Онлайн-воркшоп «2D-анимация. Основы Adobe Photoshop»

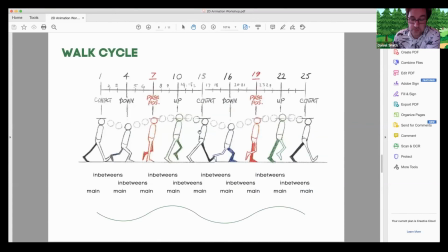(49:35)
Once you've sketched out your character, I mean, this is just basically a skeleton for you to then go on and bring to life.
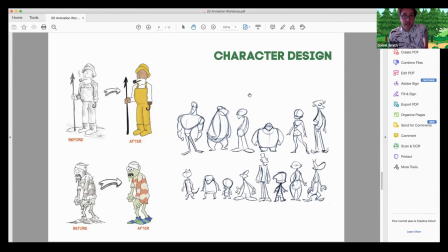(49:43)
So there are plenty of different characters. And we do this a lot in digital design as well at Britannica. Character design and character animation. This is two characters from my new animation, which I'm working on at the moment.
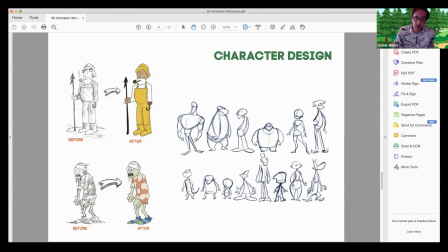(50:01)
First of all, done in a sketchbook, this old kind of fisherman piratey guy. And obviously, the whole village where they live is being attacked by this zombie guys. So, you know, from hand-drawn to quite nice, flat, I think.
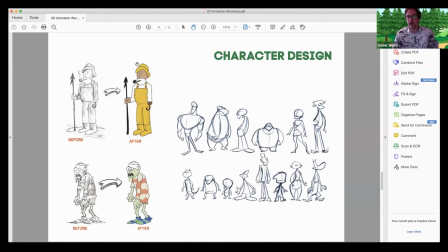(50:18)
This isn't the finished look, but I wanted this flat feel of these characters. But think about bulk, think about shape. And the more interesting looking they are, see, this is still pretty boring. He's got something going on, possibly, but, you know,
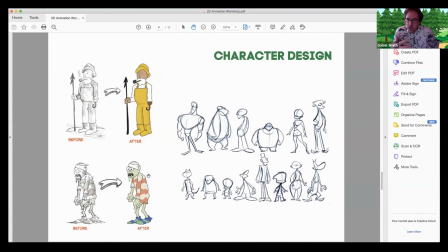(50:37)
three or four more drawings of the same thing will start to get the character looking how you want it. So this is useful. Think about shape. Think about stance.
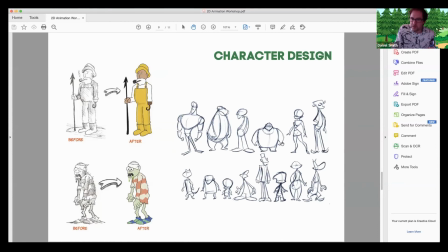(50:51)
And, you know, is he really strong? Is he really fat? Is she kind of tall and thin? Or, you know, is it a creature or is it a person?
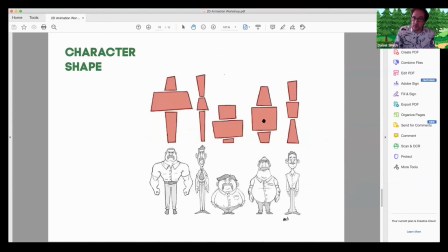(51:03)
And putting blocks together can create some kind of interesting shapes. So think about your characters in even before you start a walk cycle. Think about their shape, because this little guy,
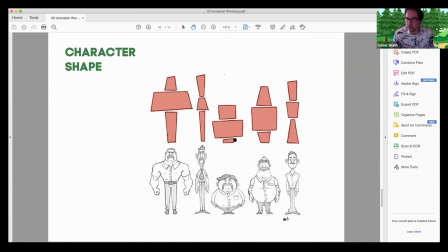(51:20)
he's big in the middle and kind of at the top, but his little legs will be moving really fast and kind of quite insignificant. So that walk cycle would be totally different to this guy here, who's got a tiny body, but a really long, thin legs and head.
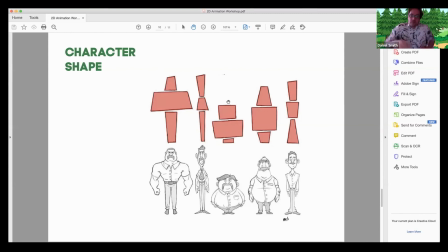(51:34)
So his walk cycle, he would be all legs and probably some swingy arms, whereas this guy's walk cycle would be totally different. He would have these like little kind of like hoof running movement, right?
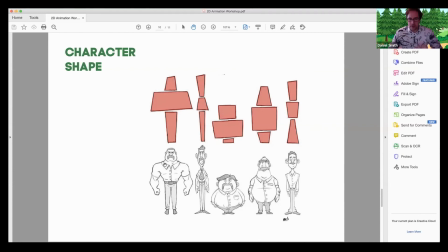(51:49)
So maybe this guy, he's got big shoulders, so his movement is going to be totally different as well. So
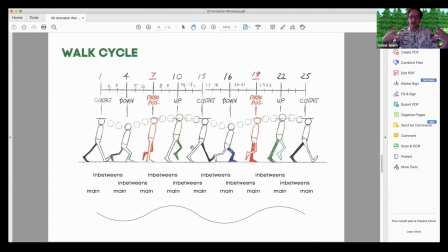(51:59)
use this as your skeleton, but then think about the bulk and the shape of your character over the top of this.
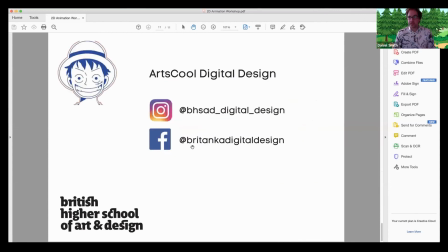(52:08)
There we go, really. That's pretty much getting close to the end. There are so many more things I need to tell you about animation, but I think that's not a bad start.
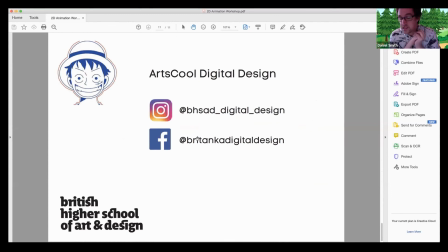(52:22)
Using the bouncy ball, you know, that is something I do not very regularly, once a month or so, just to remind myself about how a ball would bounce, and having a squishy ball on your desk to play with,
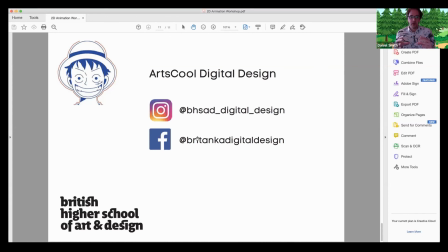(52:39)
maybe to help you think about the elasticity of things. And once you've got something moving and a bit more realistic, it's quite good fun to do it a couple of times.
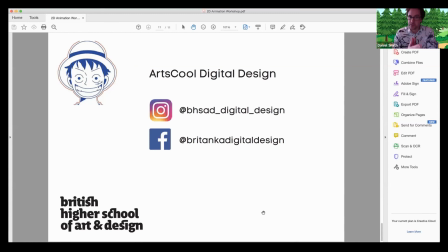(52:54)
Something we don't have time for in the year because we've got so much to cram into digital design course, but it would be great to do that, to do the bouncy ball task, and then 2 months later do it again and add what you've learned on in between,
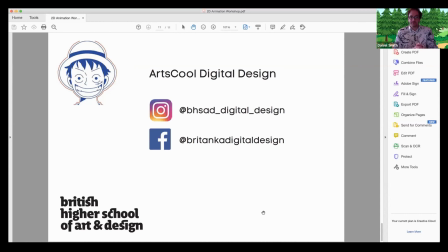(53:12)
you know. So give it a go. I don't know how you can share it with us. If you do give it a go and you render it out. Oh, how do you render it out? That's a great question. Let's jump back to,
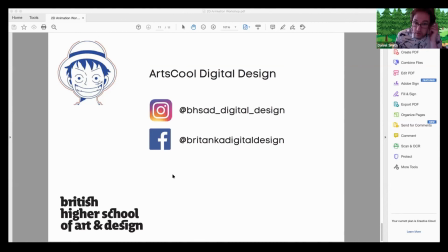(53:26)
while we've got a couple of minutes left, let me just, you know, show you one or two little bits and pieces about, let me stop showing that and come over to my Photoshop again. Right, very quickly, because I'm sure you all got stuff to do.